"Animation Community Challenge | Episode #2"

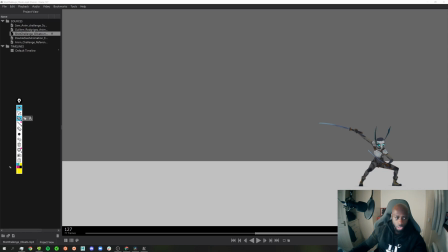993s
So if we take, actually no, let me go here so I can see where you start from. Boom, let's get that, let's get this. So as he's come through and he's done his attack, you can start here, then bounce up and across,
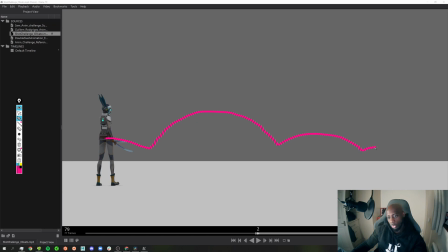1008s
then up and then across, and then a slight little follow through, settle, and then basically come back into resting position. That's kind of the trajectory arc that it should follow. But if we go through your animation here, you can see that he's jumping up way high, which I personally wouldn't do for this animation.
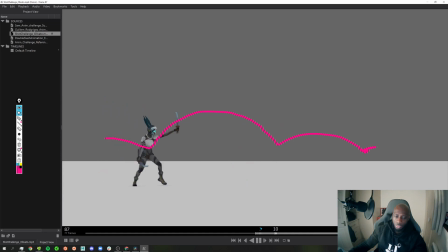1026s
Actually, you know what? No, I take that back. Jumping up this high is fine, but the second one jumps up even higher. So let's just take an example of the line of the hips. Let's get that out of here. Actually, no, let me do that actually. And then we're going to get another one, and then draw a line on your hips there.
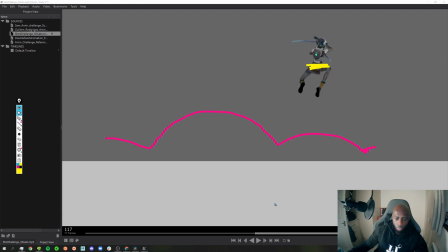1045s
So that's where the hip height is for the second jump. And then the first jump, you can see here that it's yeah, it's actually lower. Oops, let me undo that. It's actually lower than this one, where it should be the other way around.
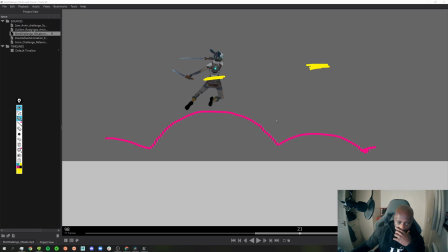1064s
So I would really pay attention to the arcs on these jumps. I wouldn't have them so high. If you're going to have them that high, then they need to travel further, because yeah, that amount of height, you're not going to jump that high and not have the same, like a matching trajectory forward.
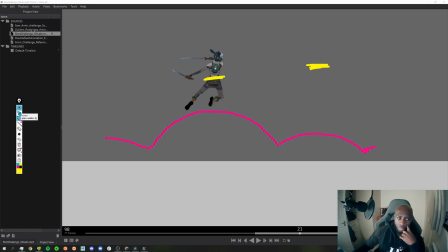1082s
It's just not going to work well with this animation in terms of the momentum that it needs. So I think you've probably taken it a little bit too far, so I dialed it back a bit. So that's the first thing I noticed with this animation. Let's play it again so I can spot the second thing. The second thing I notice
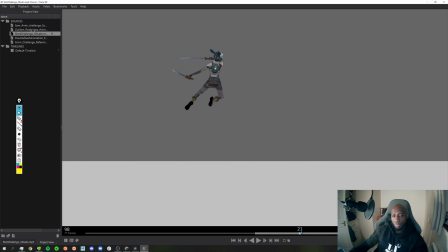1103s
is, as we're coming through here, let's scrub through this frame by frame. Yeah, this is what I mean. So you can see here that what's happening here is, if we pay attention to this arm here, this arm basically is dead straight all the way through until here,
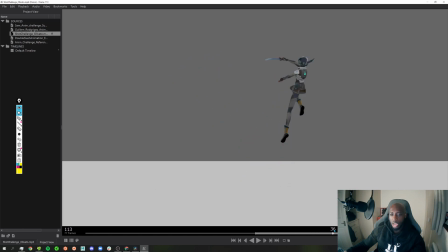1120s
whereas you could have tucked this arm in and got it ready into a nicer pose from here. So then what can end up happening is, like, let me draw over this. That's a good pose for me to draw over.
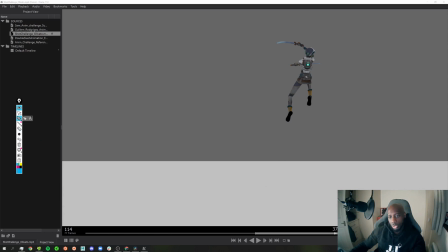1132s
So let's do this. So you could, again, remember, I'm only drawing over it because it's here, but I wouldn't have it this high. I just really wouldn't. So this pose, whoops. This pose here is fine. Yep, that's all good.
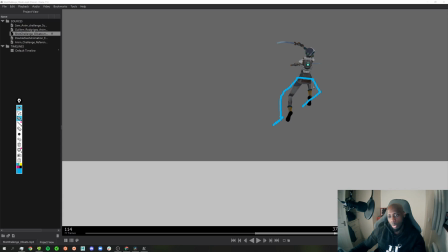1148s
Then you could even have, you could potentially even have the knee come outwards here, and then have the body twist over a little bit. Sorry, wrong way around. Yeah, have the body twist. Oh, no, why am I getting this wrong?
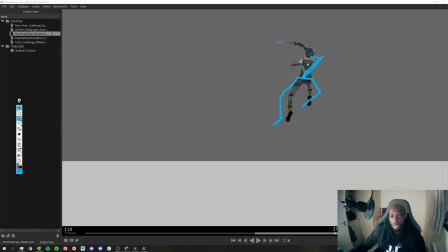1162s
Yeah, just have the body twist over there, and then this arm here should already be back here with the, let me get a different color for the sword actually. Would already be back here, so that it's basically dragging behind. So, and then with this sword here, basically the same thing, but it'd be across that way with the arm going, different color, sorry.
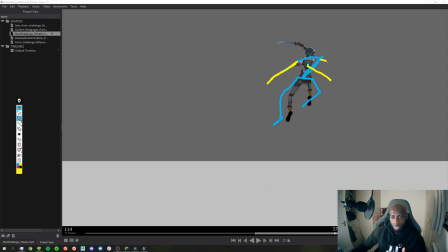1182s
With the arm going that way, and then the head going that way, looking this way, well, down, but you get the idea. So basically what the point is that I'm trying to say, even though I had this really bad drawing,
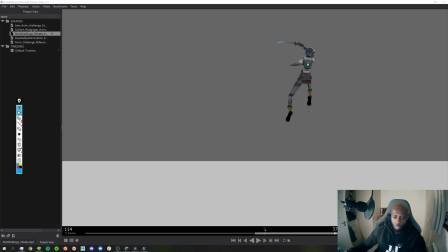1198s
is I need to see some more follow through, overlap and drag with these swords. So like you can really exaggerate these, like even here, like this arm here, there's no reason why this sword arm here,
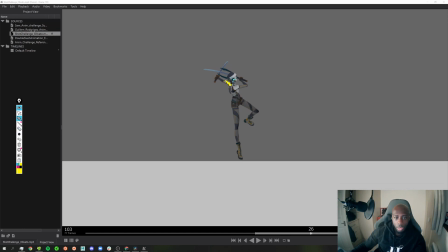1215s
where's the pen, why this sword arm here can't be reversed and bent backwards this way, because what that does, it creates a nicer silhouette as it's coming through. So that's something I pay attention to as well. So just basically focus on the character silhouette and how that's gonna blend into the next action.